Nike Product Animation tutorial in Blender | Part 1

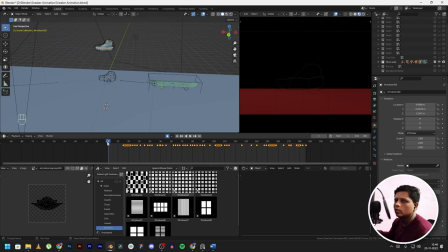Make sure your cursor is over at the first frame and then just press S. This way you can scale all the keyframes. Now I've increased the frames from 186 to 468.
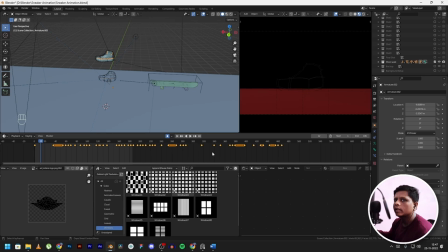Even if it is slow over here, what you can do is increase the speed in any editing software later, so you have that flexibility to speed the entire shot in the editing later on.
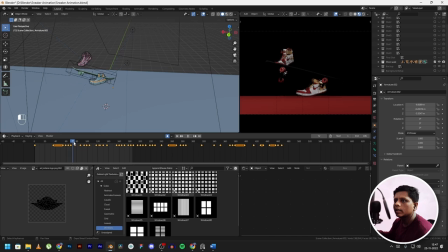But if you have like less number of frames, like 80 in my case earlier, you can't make it look slow. It just looks weird, and that 2 with 24 frames per second.
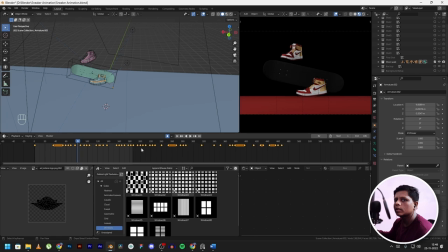If we had something like 120 fps or 60 frames per second, it would have made sense to slow the clip down. But with 24 frames per second, if you try to make it more slow down,
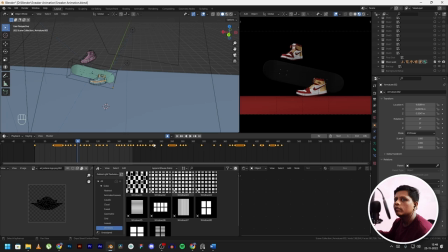like 2x, it would start playing in 12 frames per second and it would just not look good at all. So if you kind of get yourself into this kind of issue anytime,
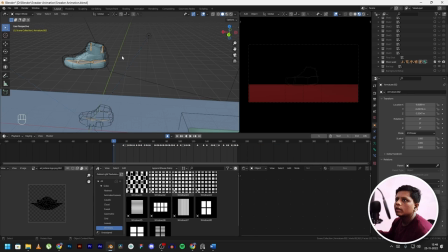just scale the keyframes and re-render all it again. To connect the shot from the previous shot, like with all shots that I did, in the previous shot the shoe was falling from above, so in this shot we will connect that.
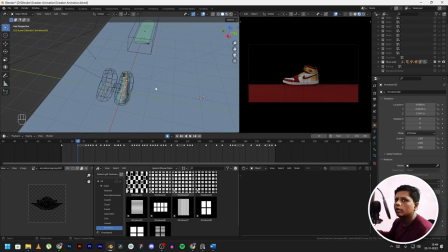As you can see, the shoe is falling down. And since I only had one 3D model, what you can do is click on the shoe, add a modifier, and then go to mirror modifier.
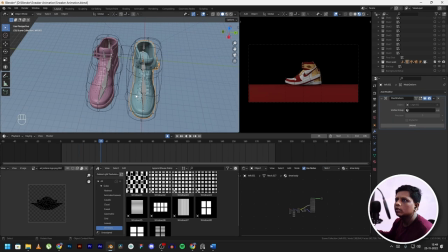That way you can mirror the 3D model, so that way you have this right shoe too.
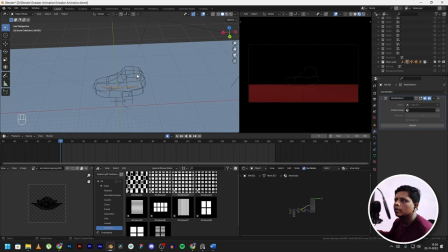We are using the same trick for this over here. If I click on the shoe, the previous trick that we used was making the object appear and disappear. That's exactly what I'm doing over here.
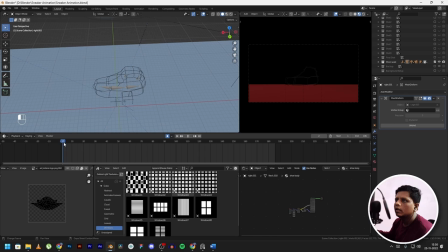So the object does not appear till the first left shoe falls down on the floor, and then I keyframed it to make it go visible in viewport and render.
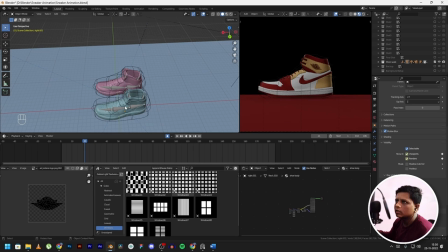So this is already hiding behind this shoe, so till then it's not visible. After it falls down, it gets visible. Now you have two shoes.
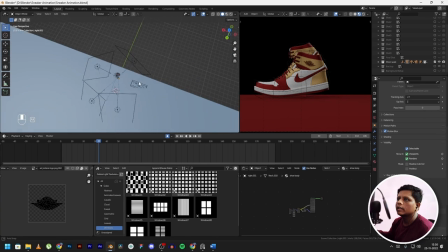And as for the lighting setting, it's the same 3-point lighting,
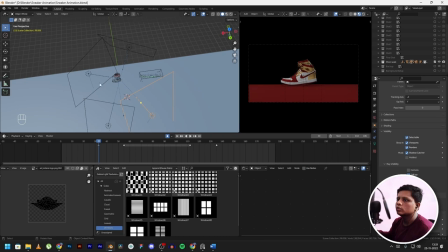but this time I added an extra light because the shoes were not getting well lit in this environment.
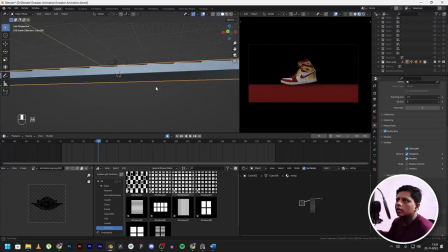And as for the floor, it is just a cube that is just scaled on the x-axis, as you can see.
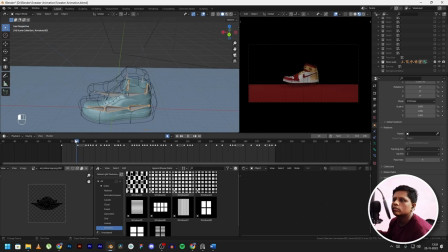And then you can add animations to your rig using the rig that we created. But you can't just select your object and then add keyframes to this, because the rig is controlling your shoe. So we have to add keyframes to the rig itself. To do that, go over to pose mode.
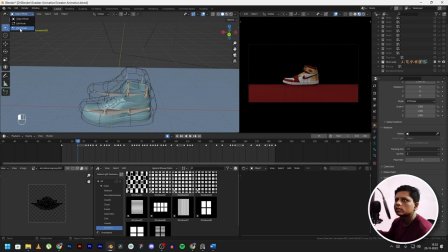Make sure you are in the pose mode, because otherwise it won't work in object mode. And then you can simply rotate it like this, and you can then rotate it like this, and then keyframe it by pressing I,
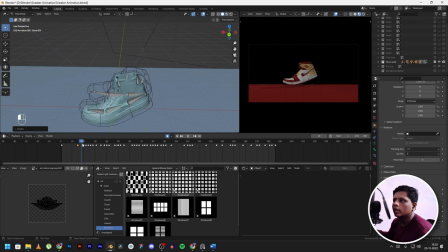rotation, inserting a keyframe. And that's what I did. I keyframed it to make it look like the shoes are walking. So for this, what I did was I watched several videos on how people walk.
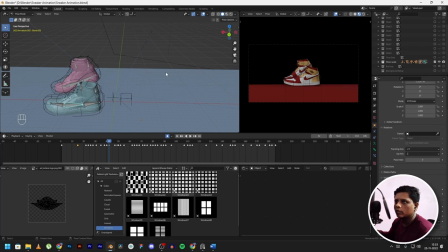So I watched many low angle shots of people walking, so I kind of could replicate the animation. And then I walked myself for a while, and I saw how my legs were moving while walking.
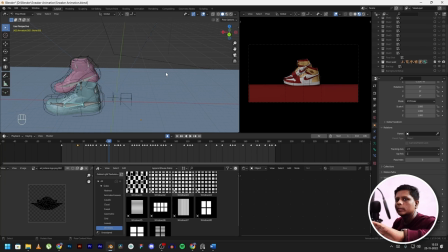I know it sounds all weird, but that's what you do for animation. You take references from real life. And again, for this skateboard shot. Now, I had a problem for the skateboard, like from where it would appear in this frame, right?